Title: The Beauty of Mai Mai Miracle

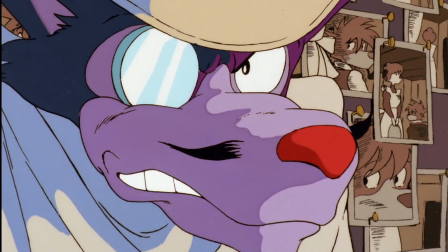0:00 You know, Sunao Katabuchi is a fascinating man. He was at one time the screenwriter of Sherlock Hound, mainly for the Miyazaki episodes, and has a very rich history,
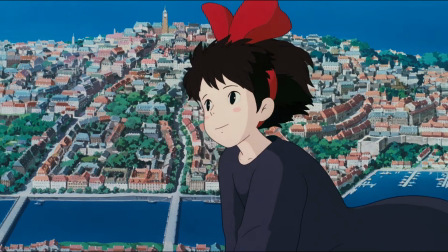0:08 being almost the director of Kiki's Delivery Service at the age of 28, still ending up as the assistant director,
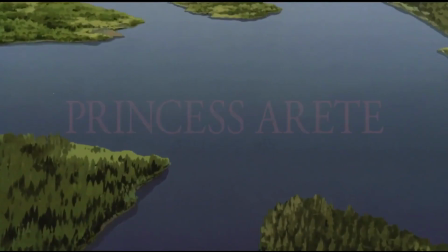0:13 and I wish I had more time to talk about it, but maybe another time. He's had quite the career path, including things like his directing debut, Princess Arrietty,
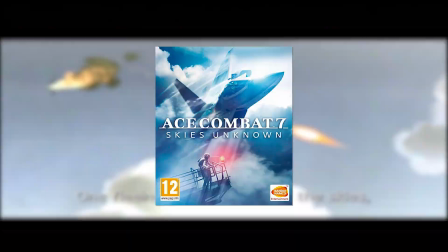0:22 or that he's worked on multiple video games, including as a director for the Ace Combat series, which he still works on to this day.
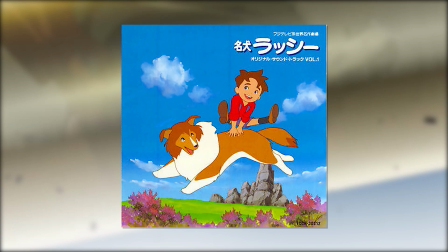0:29 Even going from a couple of TV shows from Black Lagoon to Lassie, which are on completely opposite sides of the spectrum, or his time working at Disney in the 80s.
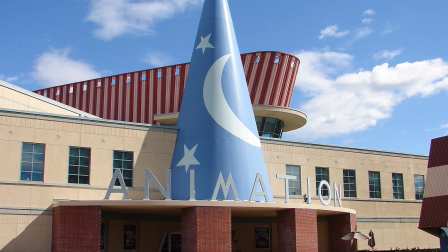0:37 He's definitely one of the more eclectic figures.
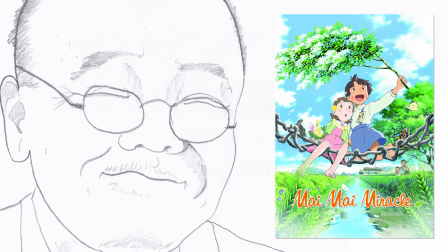0:39 But today we have to talk about his pretty successful movie career, with the help of Maruyama, that is, with Mai Mai Miracle being the start of that relationship.
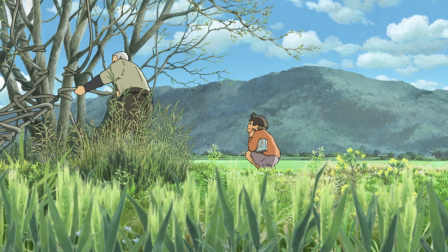0:47 It's a lavish Japanese countryside movie that focuses around young school kids and their day-to-day.
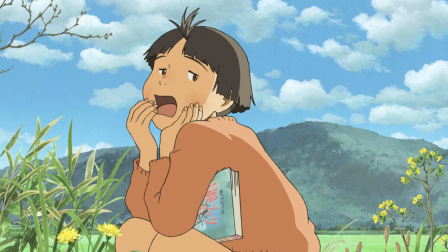0:52 The opening helps set the tone, with its OST, a cappella, choir.
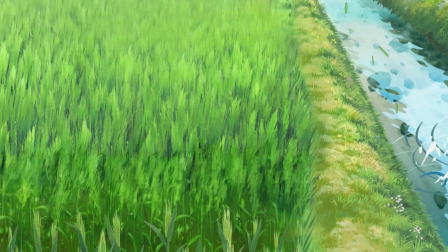0:57 It's light, breezy, and you can feel the childhood going throughout it.
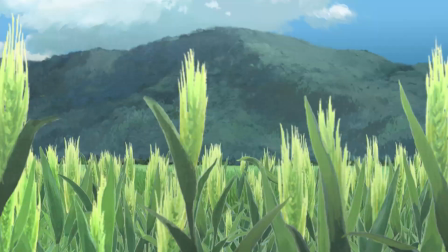1:02 And the rising soundtrack into the opening title is pretty Kino, if I do say so myself.
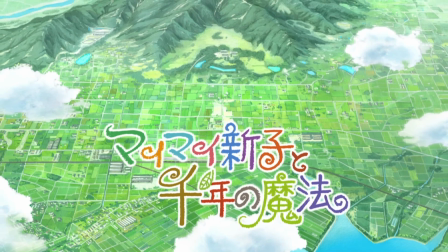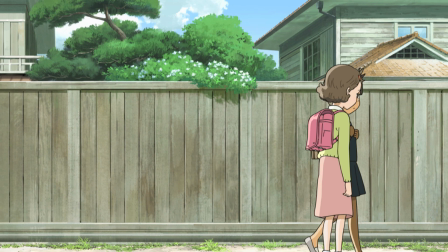1:16 And they do continue using these motifs throughout the film. The director wanted to describe Mai Mai Miracle as a friendship of two.
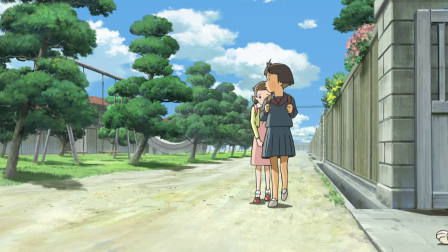1:23 In particular, we're talking about a relationship of these two girls from very different paths.
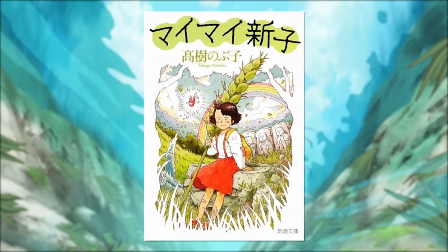1:28 And this in itself was an adaptation of Nobuko Takagi's novelization of her autobiography.
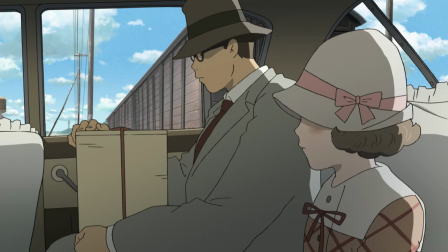1:34 And there's definitely a meticulous design work in constructing the setting that's going back to roughly the 50s, or even a millennium before that.
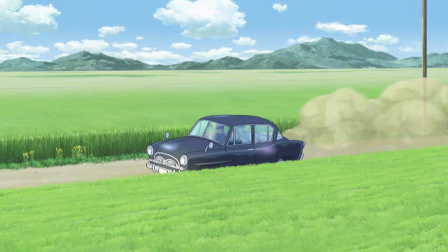1:41 Katabuchi prides himself on capturing worlds.
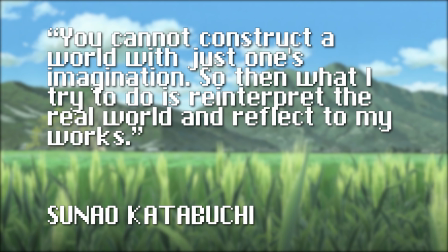1:43 You cannot construct a world with just one's imagination, so what I try to do is interpret the real world and reflect that in my work.
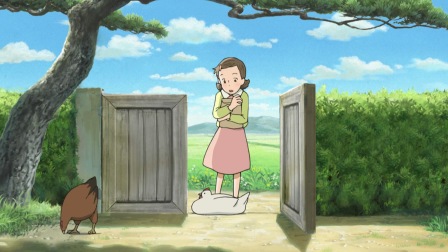1:50 As for Mai Mai Miracle, I try to go to the exact place the author lived in her childhood and see the view of the author saw as a child.
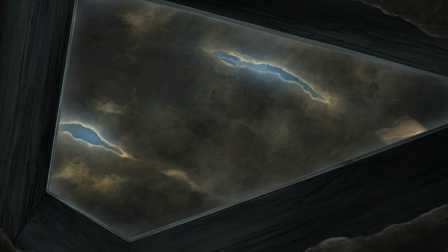1:58 These intricate moments bring it to another level, especially when we're talking about the animation.
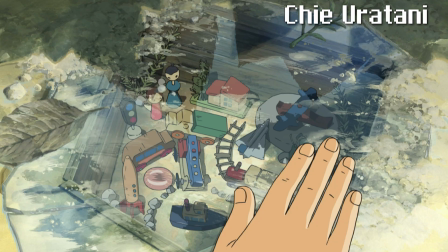2:02 The animation director and storyboarder, Chie Uretani, who also happens to be the director's wife,
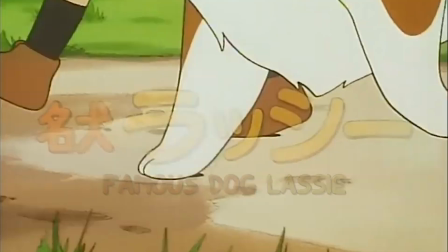2:08 and they've been collaborating together for many decades, and certainly one of the most pivotal persons in his projects.
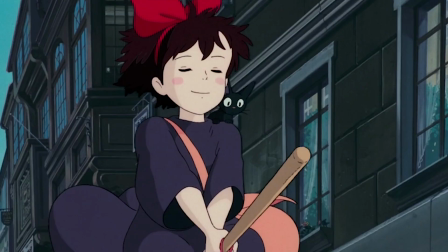2:14 His own muse, you could say. Starting working together as probably as far back as like Studio Ghibli times with Kiki.
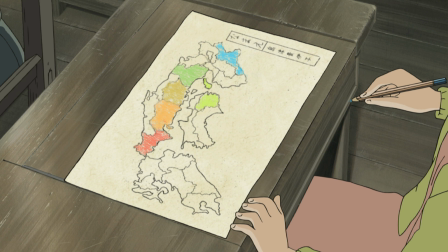2:20 I don't draw myself anymore. My wife Chie is in charge of the drawings. My inspiration comes from trying to figure out what inspires my wife's imagination.
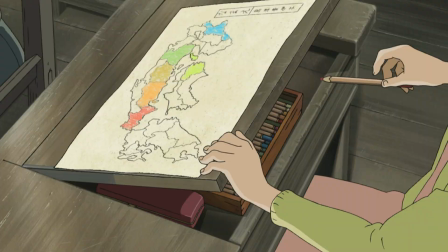2:28 The intricacies we're talking about are highlighted in the scene with the coloured pencils, in a way that makes me wince more than any gore scene I can think of off the top of my head,
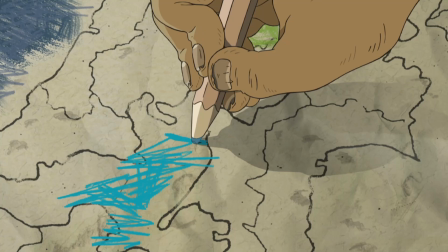2:36 especially as an artist.
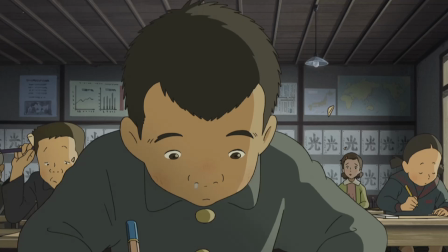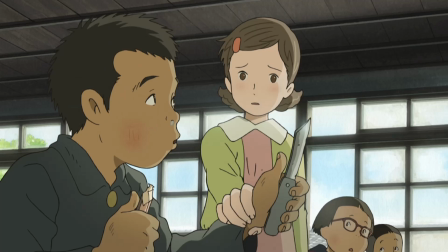2:43 Just the unbridled force to snap a pencil, but I know are so pricey, and the bountiful chunks that are carved off, it's... oof.
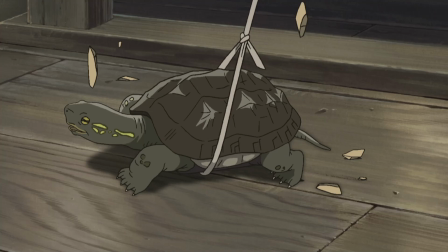2:50 It's effective animation at its finest.
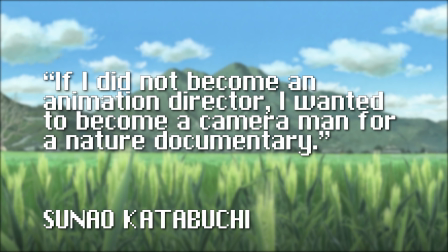2:55 If I did not become an animation director, I wanted to become a cameraman for nature documentaries.
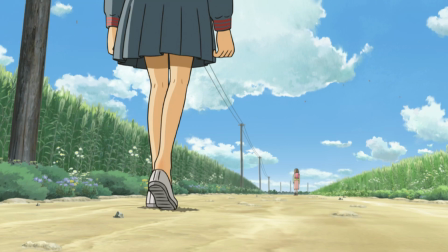3:00 In Mai Mai Miracle, the camera work follows the protagonist, Shinko, even if it was only for a tiny movement.
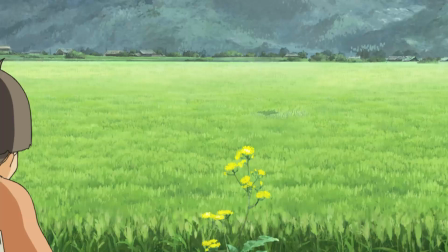3:05 Stuff like pan focus on the field, the angle of the shot uses 3D space.
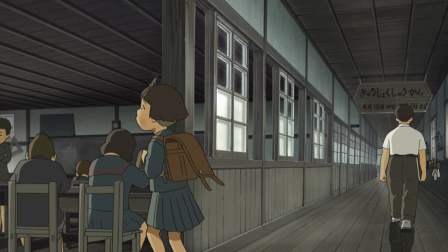3:09 Perhaps in live action, these shots would have been more simple, but they're so technical to do in animation for things as simple as walking down the road.
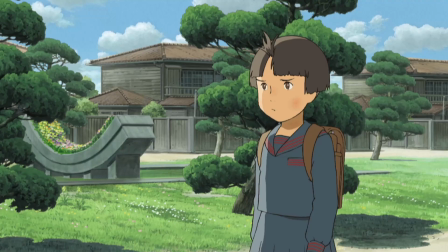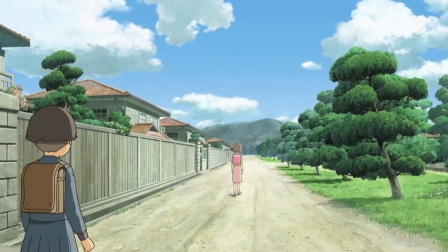3:22 They would have had to be constructed in After Effects in all manner of ways to get the 3D layers correct.
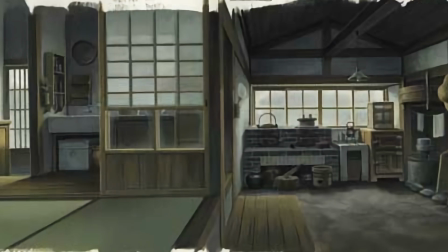3:26 Which is an interesting choice considering the rest of the production tends to be so lo-fi for Katabuchi.
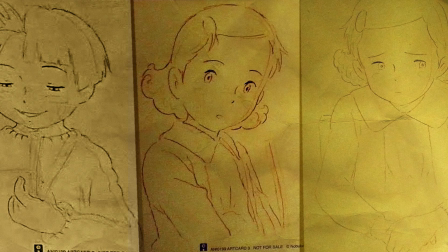3:31 You have painted backgrounds from the art director who was a veteran of Madhouse, Shinichi Urahara,
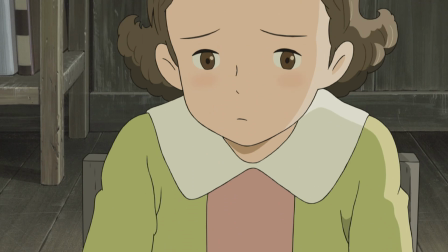3:37 hand-drawn frames mainly that are only coloured in an old version of Photoshop, and the program to preview this stuff doesn't even work on new operating systems.
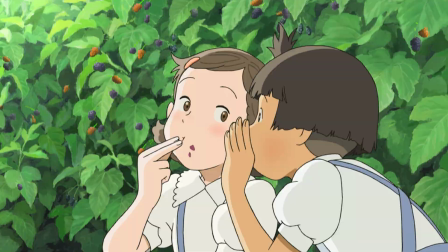3:44 It really is about the execution rather than the cleanest materials here.
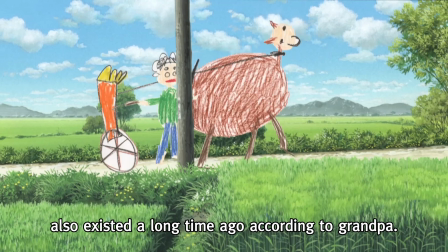3:48 And it all works very well, in a timeless fashion, especially with the directing techniques which are more mature than perhaps their budget.